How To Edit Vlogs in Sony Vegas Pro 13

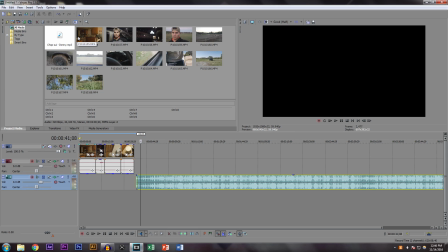And by heavy, I mean like once I get past a 10-minute mark, my Sony Vegas starts to poop out on me.
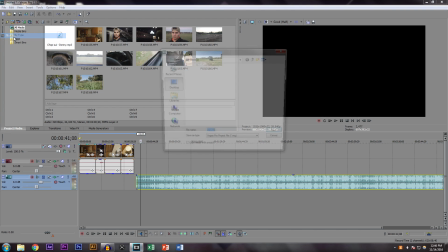So what I like to do is I file, save as, go to desktop, save it as whatever it's going to be.
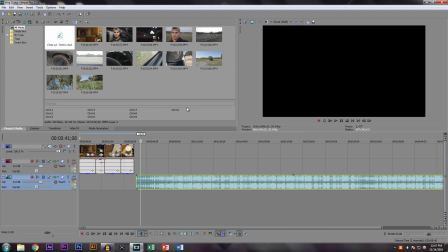So just vlog 5. And then just hit save, and just periodically, like maybe every 10 minutes, just go over here, click the save button. So that way, if it crashes, you don't have to start from scratch, because I really hate that stuff when it happens.
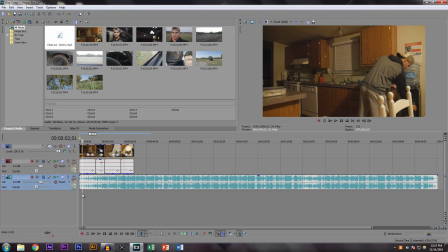So I'm just going to put it from the beginning because it just kind of fades in and it fits perfectly.
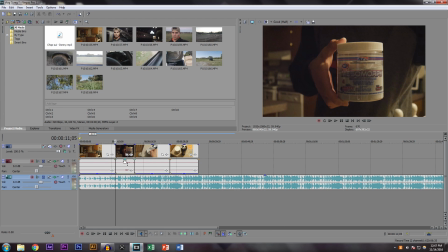So what I'm going to do here is I want people to hear my voice, but I don't want to just quickly cut out the music.
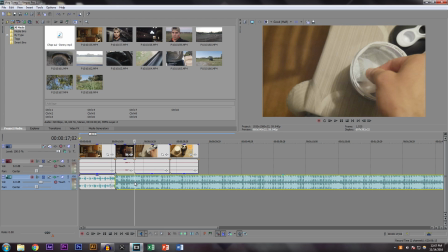So it's going to sound pretty choppy if I just delete this part. So I'm not going to.
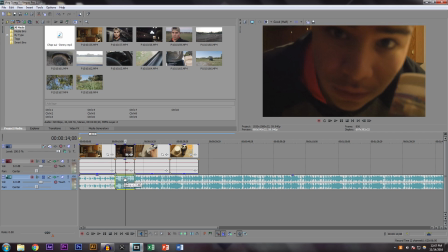What I'm going to do... What I'm gonna do instead is lower the gain to where maybe a little bit less than half. So half and a little bit less, or a little bit more, I guess you would say. So like a third of the box, just kind of to where you can hear the voice or my voice, but at the same time hear the music.
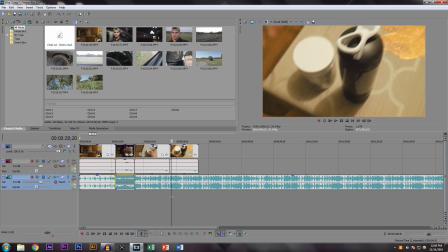I'm just gonna come back up, da-dum, da-dum, da-dum, and then boom.
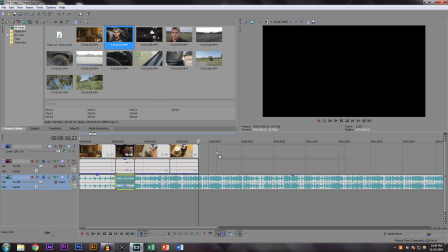And I think I talk for a little bit right here.
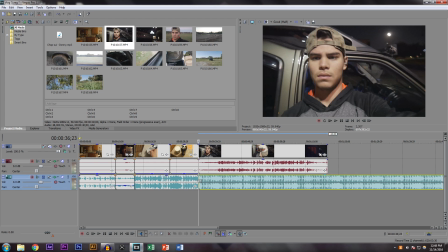And so at this point, I would just slice the audio clip,
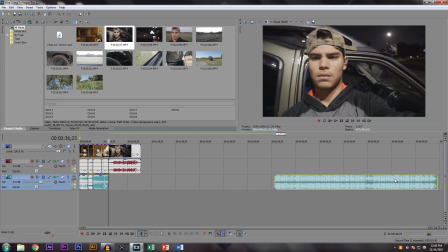move it further away, just kind of move it like that. When we'll need it, we'll go back, we'll zoom back out and bring it when we need it, but for right now we don't really need it.
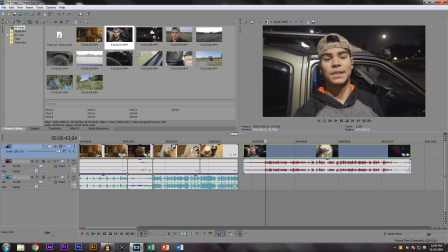And so you want to find the parts where you start talking or whatever. As you can see right here, I'm just kind of fixing my hat, trying to make myself look presentable. So I think I start talking right here. So let's see. Since I have to be up so early. Yeah, so like right here.
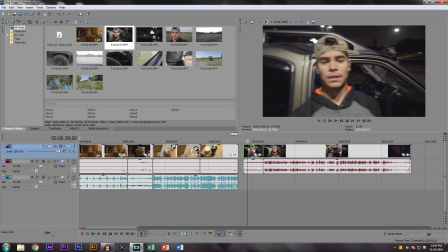I'm gonna slice, delete, And then let's just see if it sounds okay.
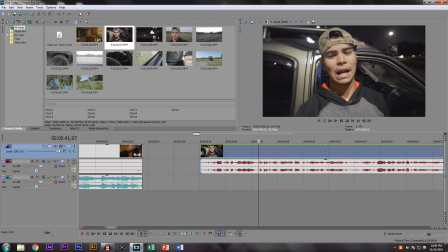Since I have to be up so early, a little bit less. I don't want that lip smack to be in there.
Since I have to be up.
There we go. So it just starts right off the back. So let's just kind of take a look at this.
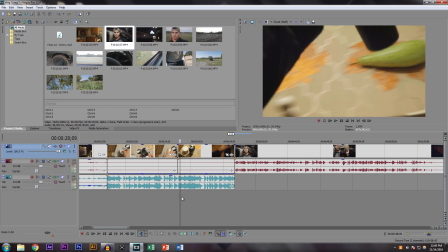So right there.
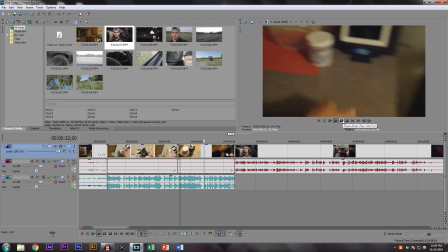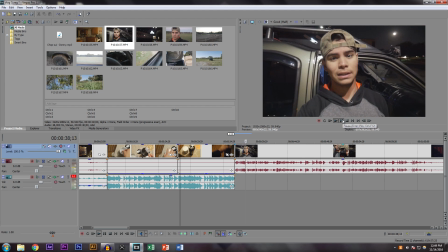I have to be up so early.
So if you caught that, it's beautiful. I like how it transitions. It just kind of switches. It's dynamic. It's active. I like the video itself, but I don't like how the music just like cuts off.
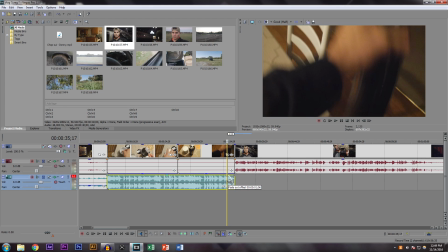So I'm just gonna fade it, and instead of fading it just a little bit like that, I'm gonna go all the way and just have it start fading from when it starts this clip.
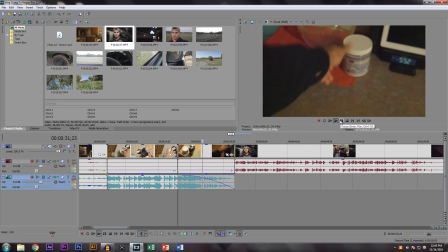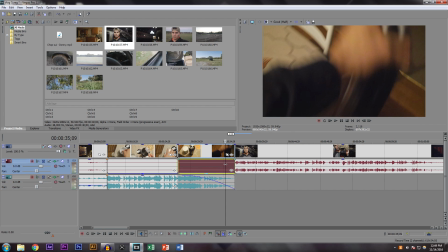Since I have to be up.
And then the clip starts, it's not so choppy. And you could even go a step further and start
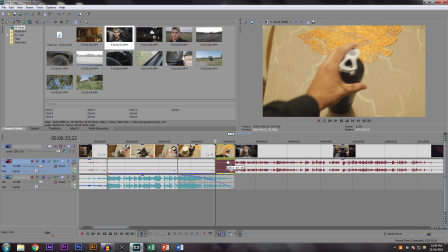split the clip here and bring this audio back, so that way you can start hearing the shaker bottle when I'm shaking it.
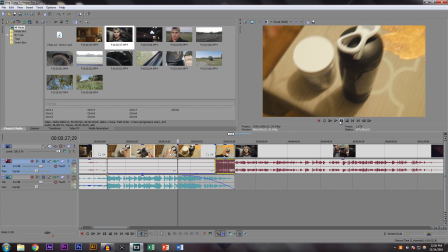So let's watch it one more time, and hopefully this little last addition that I did makes it fantastic.
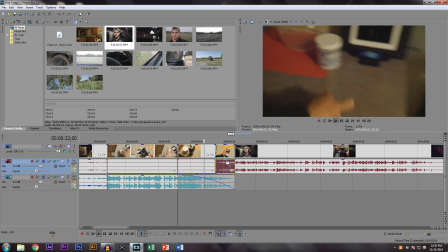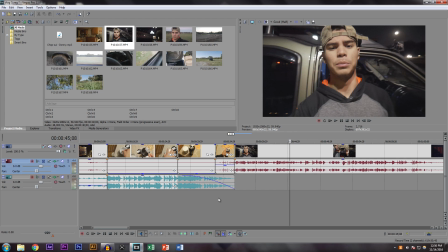Since I have to be up so those things.
Perfect. So if you saw what I did, I kind of had a last minute decision to lower the gain.
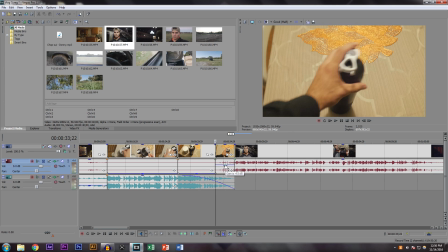Like I said, I want the sound to be there, but I want the music to be heard fading out.
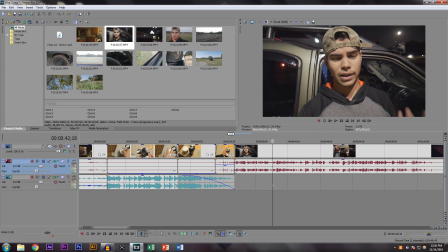So after that, I just talk and talk and talk.
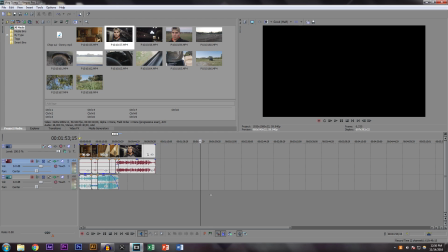And then this is basically what I do over and over and over until I use up all my clips and the video is done. So this is pretty much it. I don't want to make this video extremely long. Just kind of wanted to show you the basic stuff that you need to know in order to kind of do something with Sony Vegas.
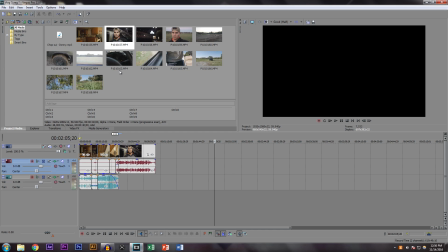So if you have any questions, please let me know. Any suggestions or anything like that, leave them in the comments down below. Other than that, I'll be uploading another video soon, so stay tuned for that.
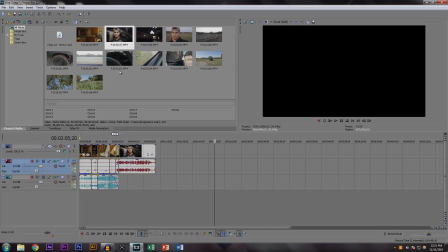And if you enjoyed the content that you've been seeing recently, make sure to hit that subscribe button so that way you're up to date with everything. Me. So thank you guys for watching. I'll see you in the next video.